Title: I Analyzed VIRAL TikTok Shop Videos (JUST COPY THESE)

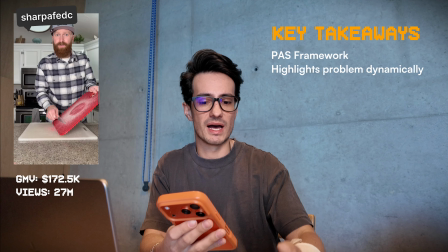If you layer in the added element of the pattern interrupt of him just like chopping on the board,
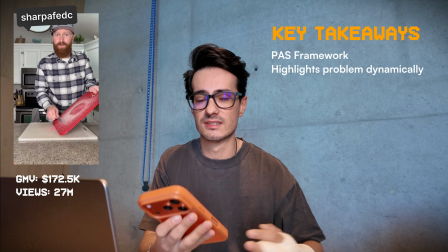it's visually different and audibly different to probably the previous video that the person was seeing.
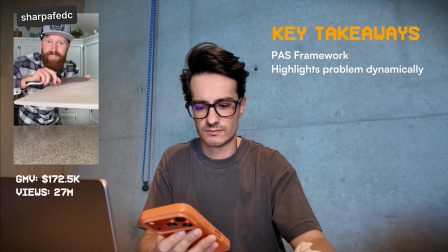Plastics. Seriously, what are we doing to ourselves? It's 2027 now. We know how bad these microplastics are for us.
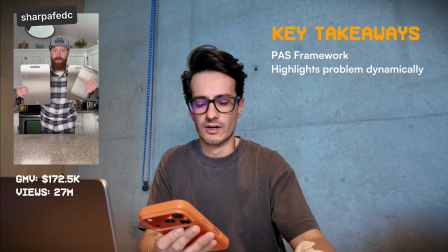Here's a great alternative I found on the TikTok Shop.
Okay, so it's 2027 now.
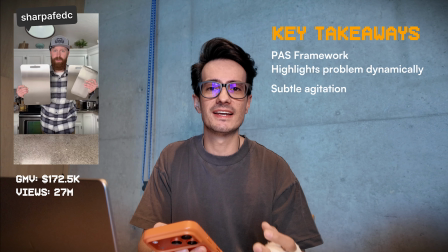We know how bad it is. That's agitation right there. He's highlighting the problem that you might or may not already know exists, right?
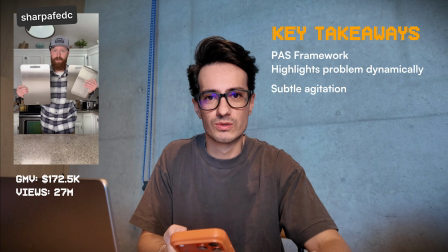Also, by saying 2027, it's kind of like this no shit bro kind of like vibe to it that just showcases like,
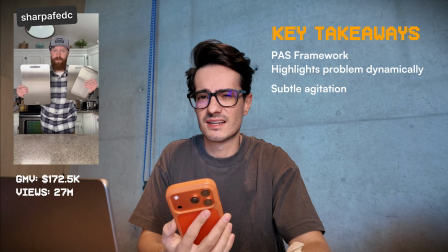hey guys, we're a pretty advanced society. We probably shouldn't be eating plastic.
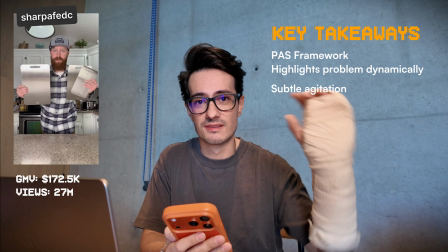And then finally, once he has the P and the A down, he introduces the solution, which in this case is the actual product that he's trying to sell.
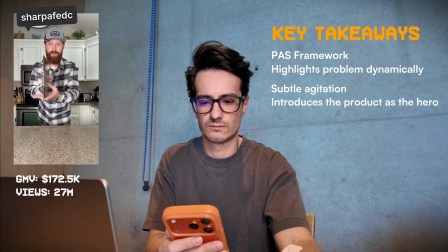This is a stainless steel cutting board set. They're food grade, ultra thin for storage, and they're not gonna leach any of these harmful microplastics into your body.
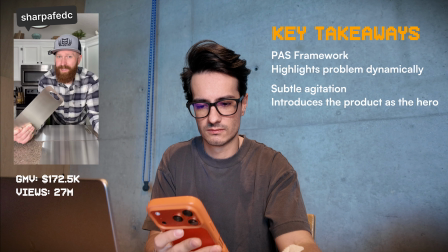And unlike wood cutting boards that can harbor mold and bacteria, these are non-porous, so you don't have to worry about that.
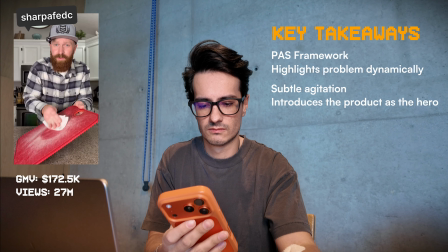Plus, they're super easy to clean. You've probably thought about throwing away your plastic cutting board.
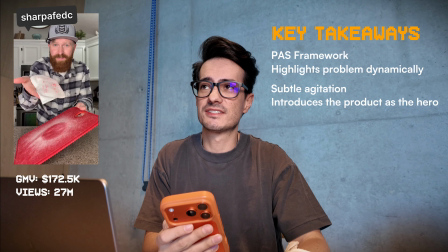Okay, so that entire solution section of the video, he essentially was just showcasing, hey, these are all the benefits behind the product.
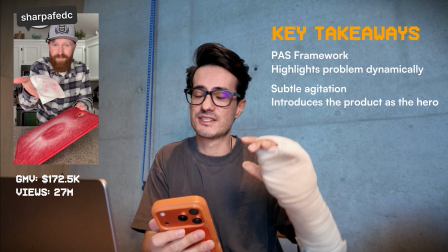I think this creator is at the top of the game right now because it's funny, he actually reminds me a lot of like old school infomercials.
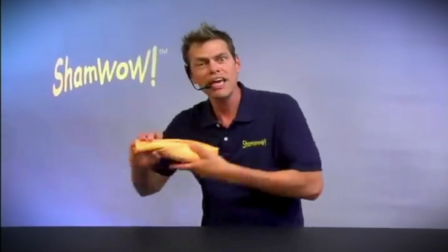One of the things I always suggest people to do is go back and watch like the ShamWow guy or the OxiClean guy and see what their pacing is,
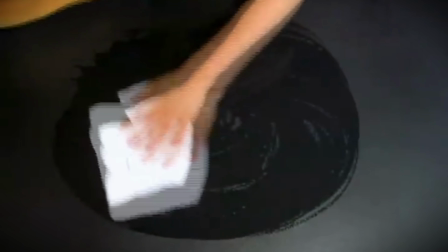how they communicate the product, what are the visual sort of like cues on screen,
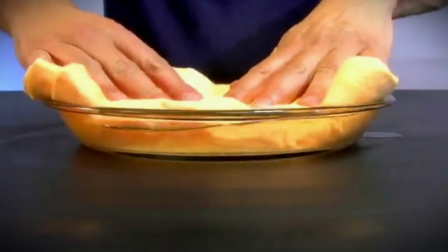what are they actually highlighting while they're saying different features about the product, and then readapt that to TikTok.
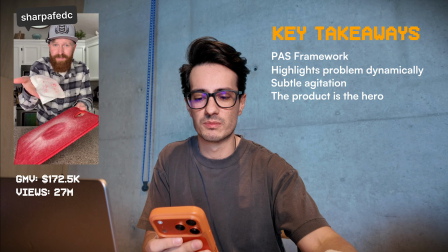I think another thing that's not oftentimes spoken about is the setting of this video.
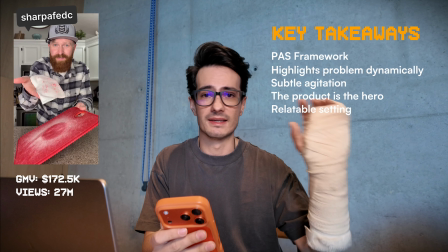The lighting's on point, the camera's not shaking around,
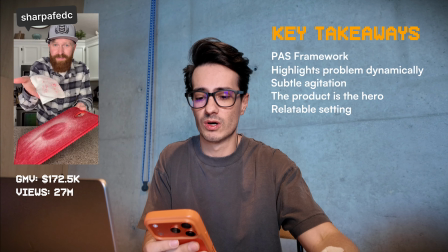it's playing into what TikTok deems as high quality content, and on top of that, he's in the kitchen.
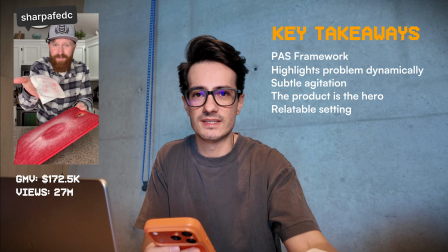It fits, right?
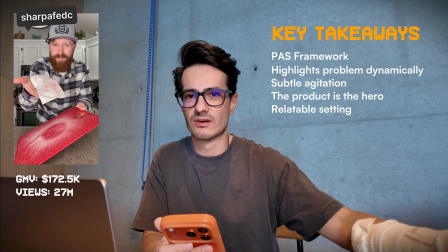If he was doing this in his car, you're kind of like, But even then, if he was doing it in the car, it could be an element of controversy or rage baiting, and that's a whole different story.
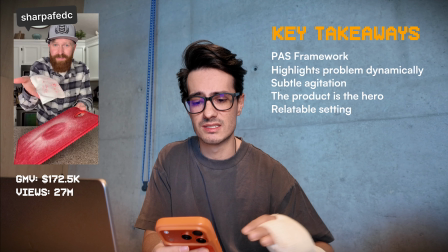But in this case, the setting fits, the lighting's on point, the audio's amazing, and on top of that, the camera's not moving, which is just bonus points.
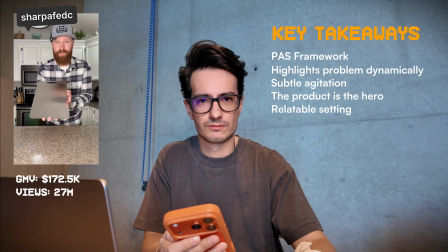These are 43% off right now. They're a great deal, high quality, but there's not a lot left.
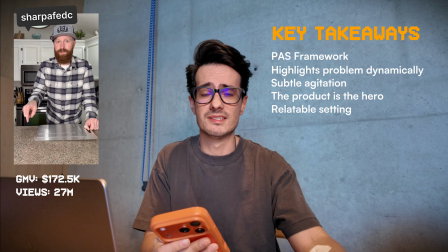If you want to pick some up, just tap that shopping cart on your screen.
And finally, the CTA. They're high quality, but there's not a lot left.
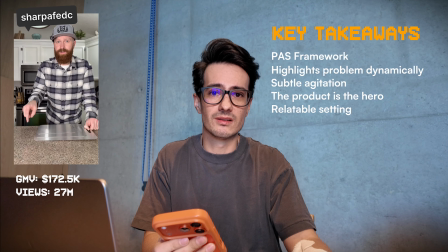If you want, tap the orange card on the screen. Great solid CTA. Notice that he's not mentioning pricing.
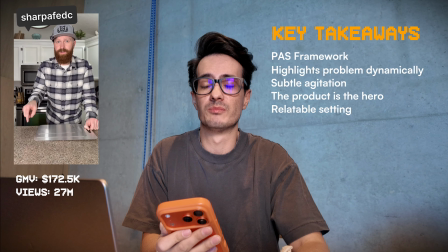This is a huge one. A lot of creators fall into the trap of mentioning the actual price or a discount.
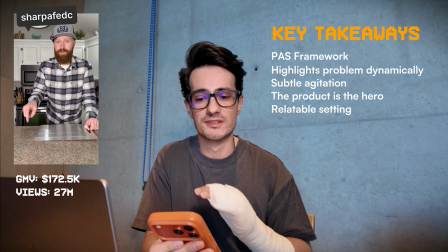The thing is, the beauty behind this video and why it's going to continue to do well for the next 6 months, it's because it's evergreen.
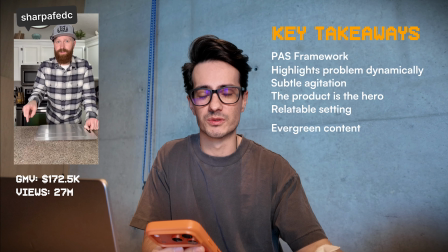He's not highlighting a discount. This is why I'm so against bottom of funnel as well. Bottom of funnel is just sale, sale, sale, sale.
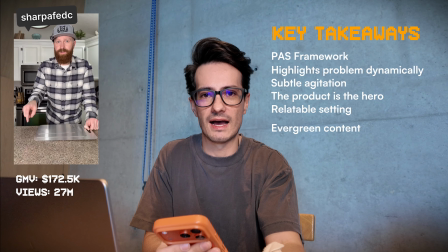I can do a whole half-hour video as to why I hate it. But this specifically, this is going to get picked up by GMV Max because there's no timeline to it.
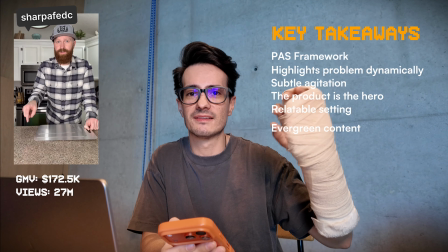You can literally show this for all of 2027. The only thing that like makes it un-evergreen is him mentioning 2027 in the video.
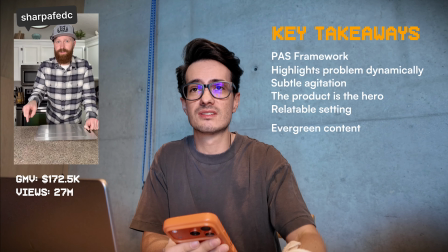That's it. Everything else, you can show this to someone within 5 years and it's still relevant.
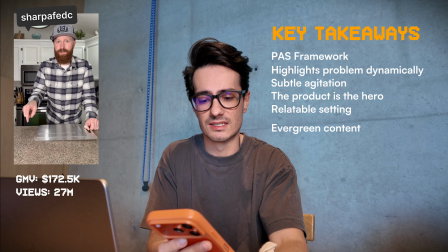That's actually a huge asset as well. Great video, absolutely love it.
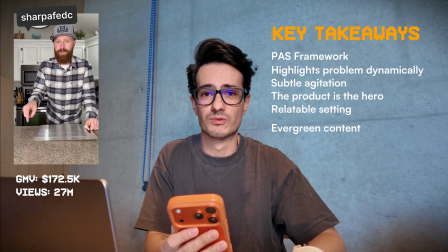This dude's at the top of the game. Definitely check out his profile if you want to actually be able to replicate high converting content.
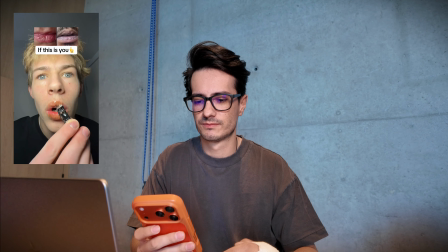All right, let's move on to the next one.
What the fuck?
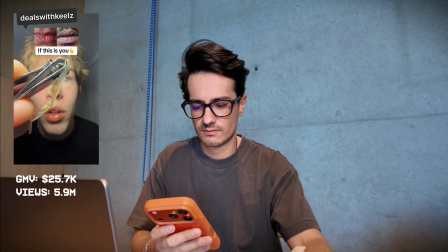I did not know my lips were that crusty.
All right, let's start with the hook.
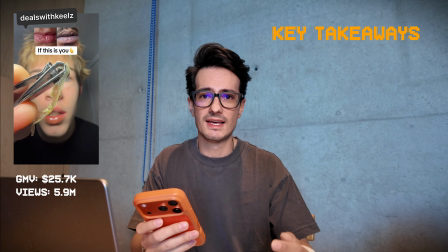So the hook, it's amazing. Why? Because it's incredibly dynamic. It has a lot of different sort of like things that you can focus on.
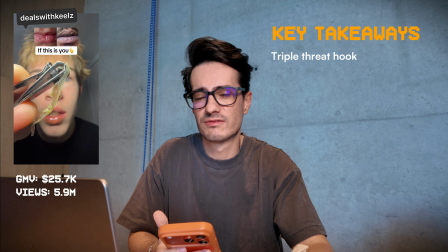Number one, what he's saying. What the right? That's frowned upon, I guess, for certain demographics on TikTok, but that's fine. It's engaging. It kind of like makes you think, what the hell is actually going on? Now, also, the lighting, super important here.
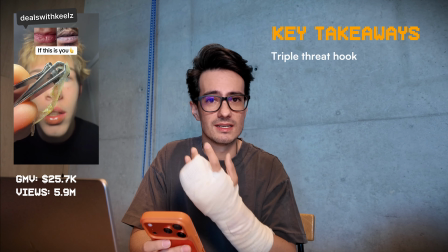His lighting is absolutely perfect. He's showcasing the actual result of using the product.
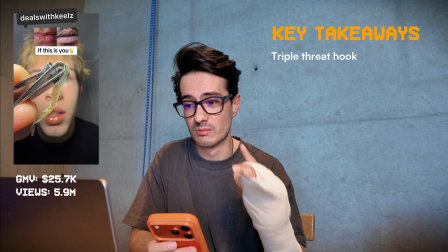Super, super important there as well.
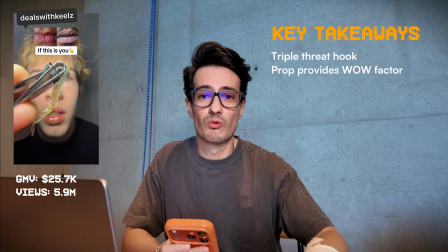There's an element of a wow factor to it, right?
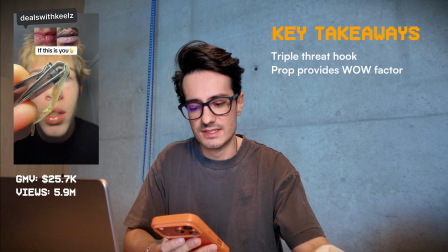So if we look right here, obviously he's using nail clippers to peel this off.
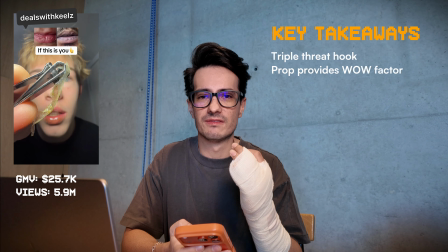That's engaging. It's like, why would you ever have nail clippers near your mouth? That's kind of disgusting.
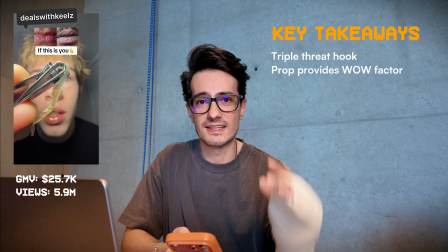That's an added prop element. That's huge. And then on top of that, he has a little image on top that says, if this is you.
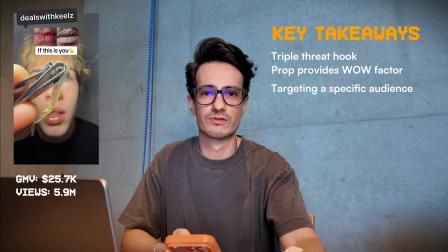He's trying to call someone out here, right? There's an element of relatability there, showing incredibly chapped lips.
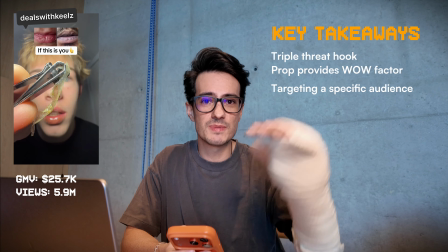That's massive in order to retain people's attention. So just based off of everything that we just mentioned here, we have all these different elements.
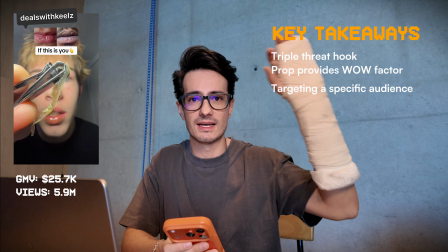Number one, the if this is you statement, right? You have that on screen, and then you also have the text highlighting that.
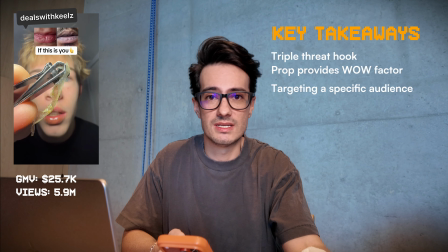That's number one. Then it's kind of like the wow factor of the WTF, and he's actually pulling it off of his own lips.
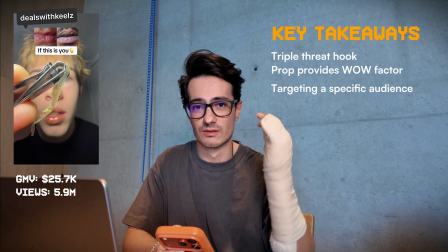So you have those three different things to focus on, the verbal and two visual aspects.
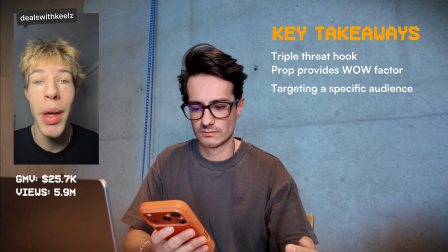Look at all that dead skin. My Korean friend put me onto this because they literally have perfect lips.
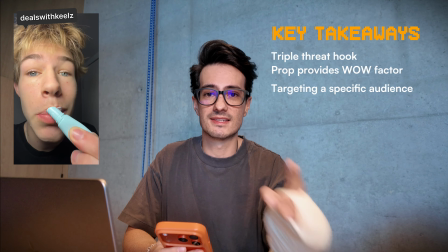Okay, my Korean friend put me onto this. This is actually a lot more impactful than people realize.
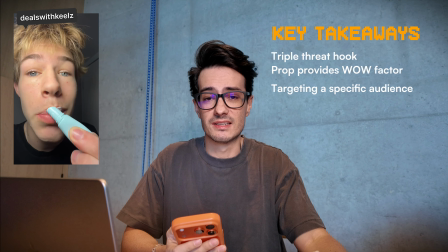Right now, Korean skincare is at the top of the game.
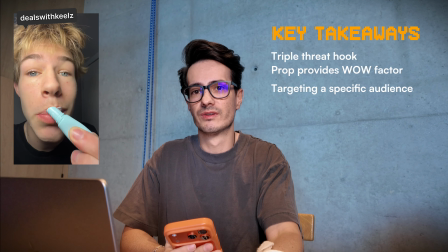I'm talking like, whenever someone says Korean skincare, that's the equivalent of saying like Italian made when it comes to clothing, right?
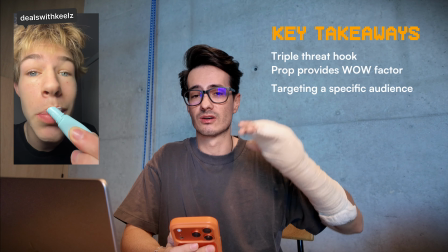There's a very positive association between Koreans and what they can do in terms of skincare.
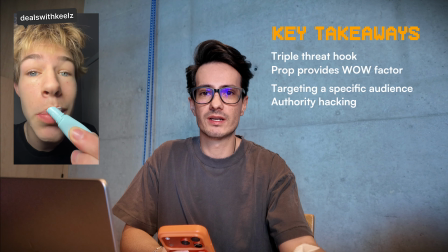That is what I like to call authority anchoring. Whenever you personally aren't an authority in a space, but you're using someone
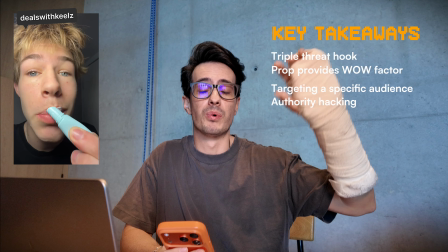else's reference in order to borrow their authority, that gives you more credibility.
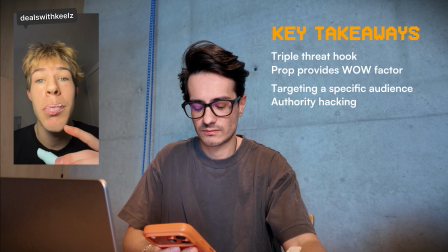So let's see.
This is a Korean lip mask that actually peels off all that dead skin. You just leave it on for 10 minutes.
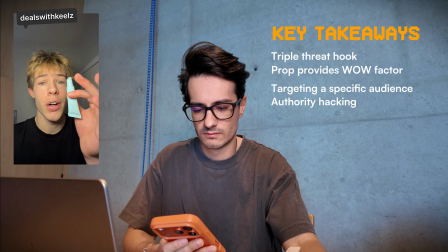And once I peel it off, y'all will see why this has gotten so freaking viral.
And now he's getting into the functionality of it, right?
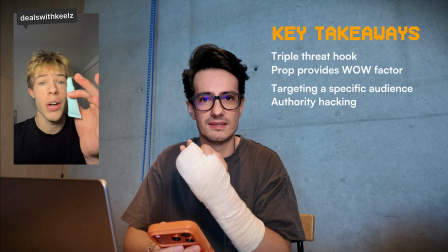He's actually showing himself putting the actual chapstick or whatever it is on his lips.
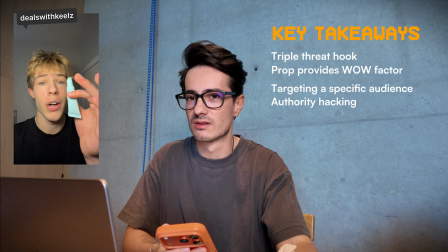He has it on his lips. He looks a little bit goofy. I'm sure there's some comments there just highlighting that as well.
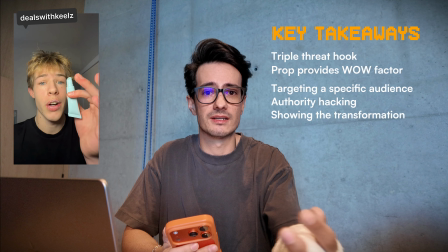And he's going through a process of showing and telling. It's almost like when you were in elementary school, I'm sure you probably had show and tell.
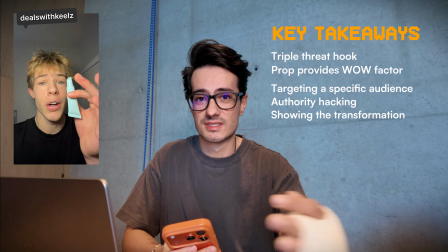This is the adult TikTok shop version of it.
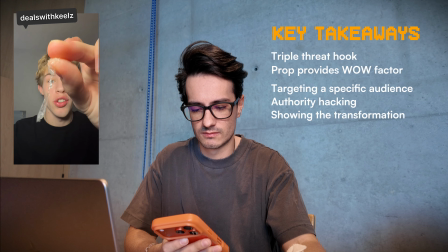But as you can see the second time, there's pretty much no dead skin on there because it all got it off the first time.
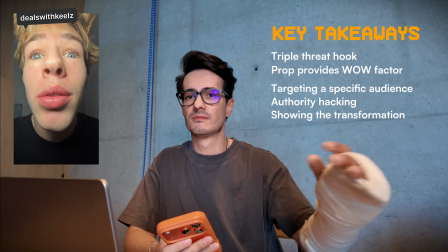But look at my lips.
Okay, he does it a second time and he highlights, hey, it got it all off because the first time it probably did wonders for me, right?
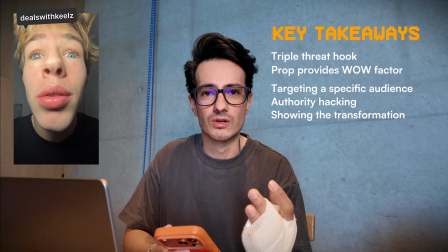Again, going back to it, the framing of the video, he's so up close. The lighting is very impactful as well.
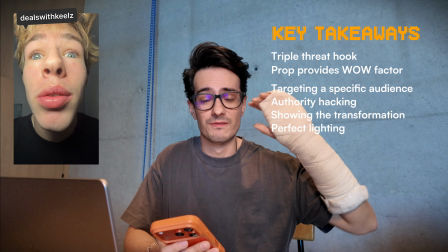You know what you're focusing on. There's very little distraction going on in the background.
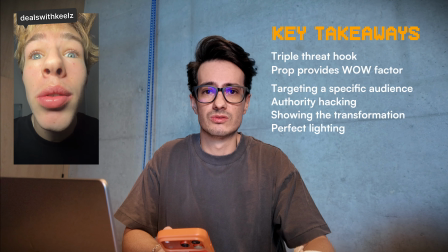Those are all different factors that contribute to what TikTok deems as high quality content.
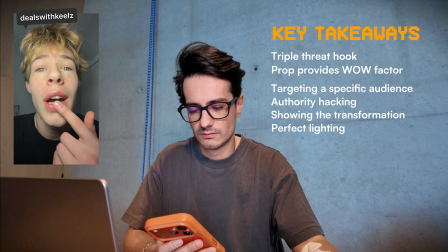That's why it's been sold out for weeks. Look how soft and juicy they are. That is insane.
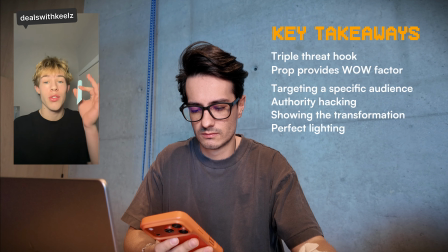But now I'm fucking pissed because I paid $40 for this when of course it's on sale now for less than $20.
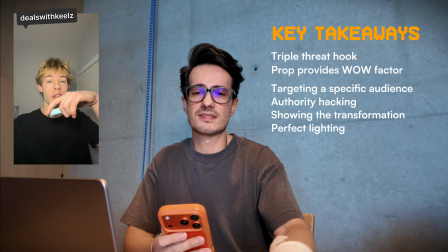If they're not completely sold out yet, I'll leave.
Okay, so right now he's going into the CTA. I don't necessarily love highlighting prices because it can lead to violations.
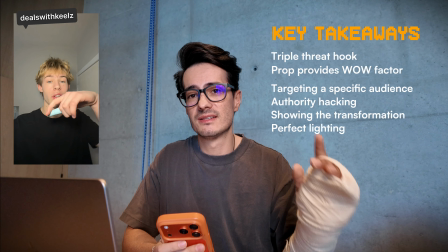So I will say that that's probably not the best thing to do. But I want you to pay attention here because he's using what I like to call a 1-2 punch CTA,
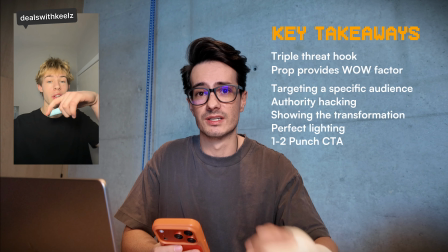where essentially it's almost like in boxing, you have a jab and then you go in for a hook, right?
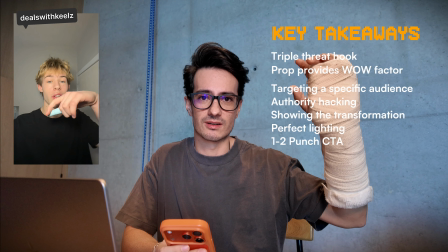So the jab in this sense is the price anchoring, right? He's introducing the idea of a sale.
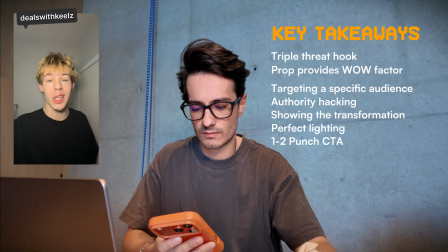You a link somewhere down below. So if you're one of the lucky people that still sees that link, go fast before they sell out again.
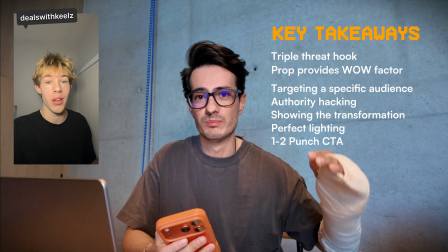So if it hasn't sold out yet, and if you're one of the lucky people, that's the hook. That's where he's trying to finish the sale.
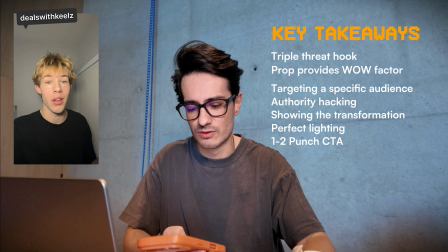That's why 1-2 punch CTAs are so impactful as well. Absolutely great video.
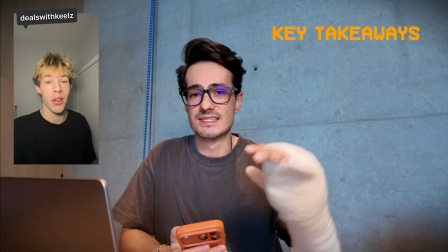I love every aspect of it. The only thing that I would potentially change is the price reference, because again, that can lead to different violations.
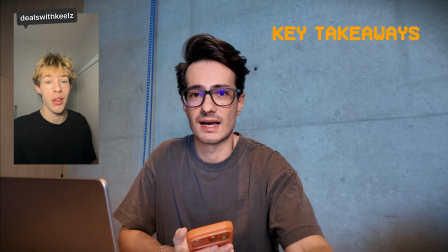So if there's just something like, oh, I've never seen it at this price, that would have been something that I personally would have adjusted in this video. But aside from that, 10 out of 10. Anyways, that's pretty much it for this video. If you enjoyed, make sure to like and subscribe. And if you want to learn how you can become a TikTok Shop affiliate, then go ahead and check out the link in the description.